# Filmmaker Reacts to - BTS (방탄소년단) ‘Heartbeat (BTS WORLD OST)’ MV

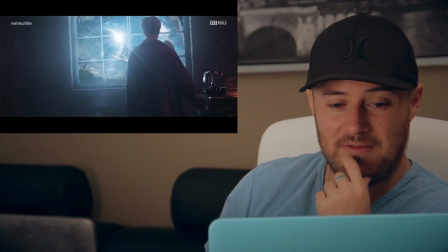10:52 nice we have a green screen over there to
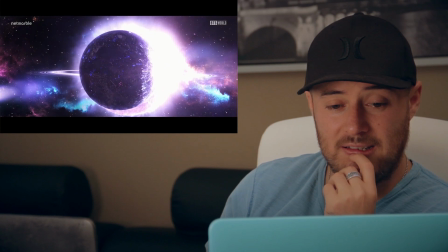10:59 replace that window and put all that cgi there okay
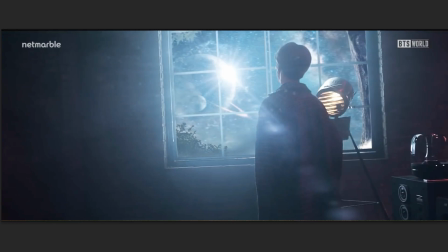11:06 now we have this next shot right here on this moment same technique as before for the sky
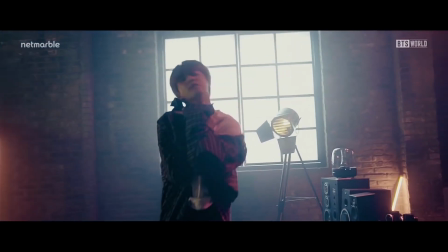11:12 replacement one thing i wanted to show you this is the same set they use at the beginning
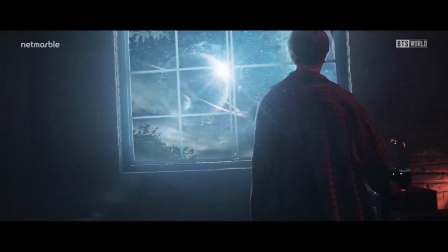11:19 they replace the window and change the tones of the color correction this is a
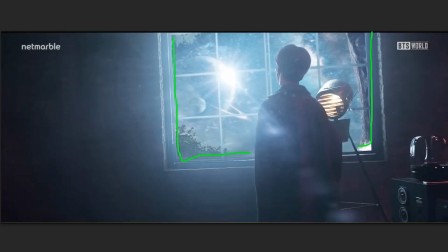11:24 great example of the importance of color palette and color used to set the mood of at the scene as you can see different color on this same set it can change the mood completely beautiful moment okay let's continue
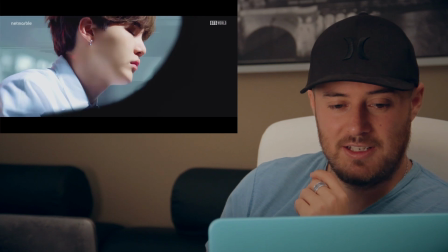11:44 which effect
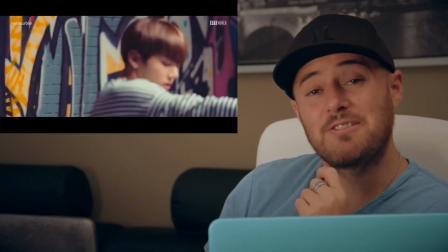11:47 another scene very nice transitions very smooth and fast
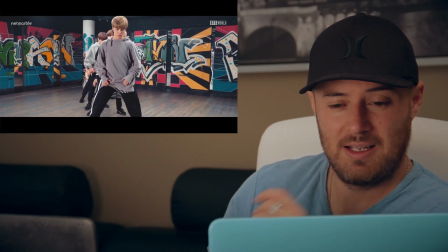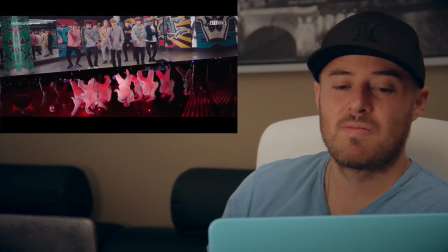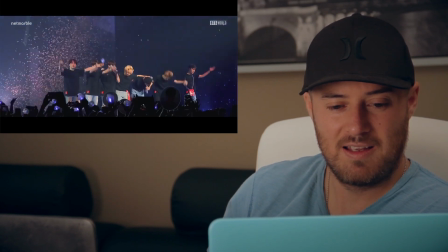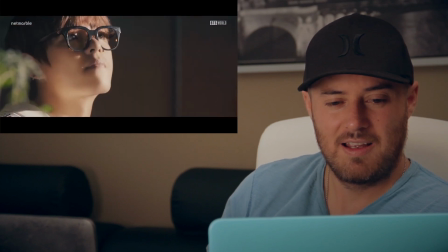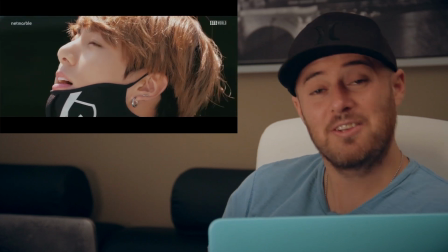12:17 Really good song.
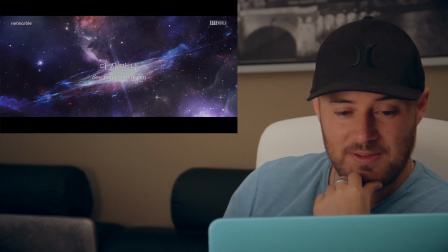12:21 That's really good. See you there again, where we first met in 2012. That's pretty good. I really like it. Okay, now I selected these two last frames right here.
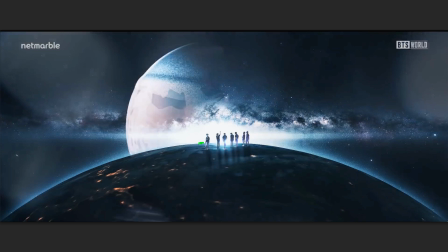12:35 As you can see, very similar as the ones that we selected before. Okay, on this first one right here, we have a real footage that they selected just one part the set with the talent and they combine it with this CGI
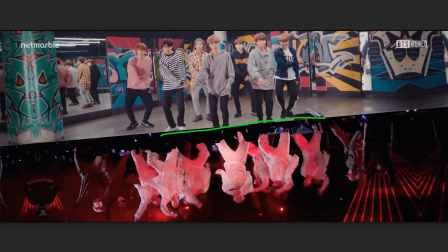12:51 moment okay on this next shot right here we have a split a screen separation we have two different footage but the placement of the talent it's a little bit similar creating this really nice contrast and really nice moment okay it's time to select that final photo moment but
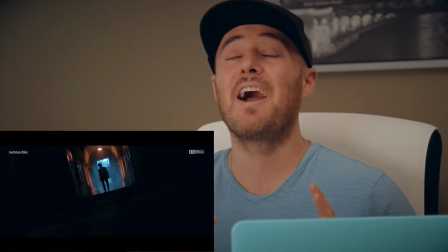13:10 first let me tell you what a great video I I really
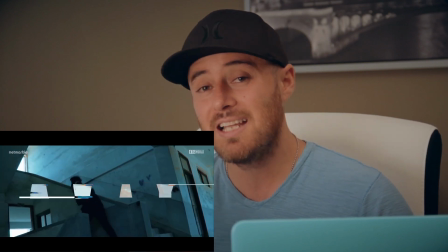13:14 enjoy all these different elements that they use to create these wonderful visuals,
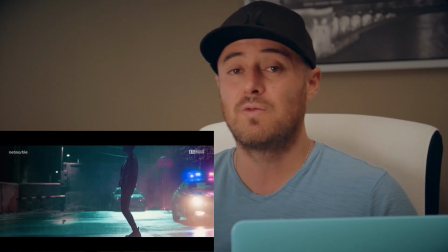13:19 all these different editing techniques that they use to move from one scene to the other one very smoothly, very nice,
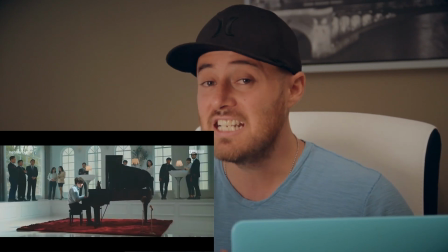13:26 very unique, and of course, these wonderful cinematic movie moments that we all love so much.
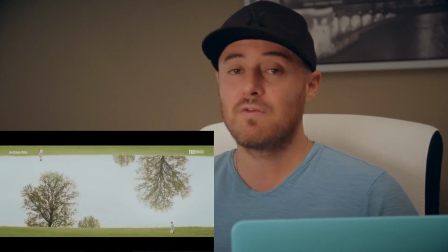13:34 But it's time to select that final photo, and I think for today's video, So I have to go with this one.
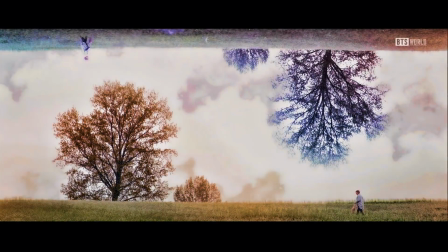Okay, what do you think about this photo? Do you like it? Or which one is your favorite? Please let me know in the comments below. I really would like to know your opinion. If you're new to the channel, don't forget to subscribe. And if you enjoyed this video, please hit the like button. It will help us a lot to continue creating videos like this. i would like to say thank you so much for watching thank you for all your comments and support it means a lot to us if you would like to download all these different photo moments i will have a link just for you in the description so you can go right now and download these photo moments i make sure that i edit them and i fix them a little bit so they're ready for you to use as a wallpaper or anything else that you want them for okay once again thank you for watching and I will see you in the next one thanks again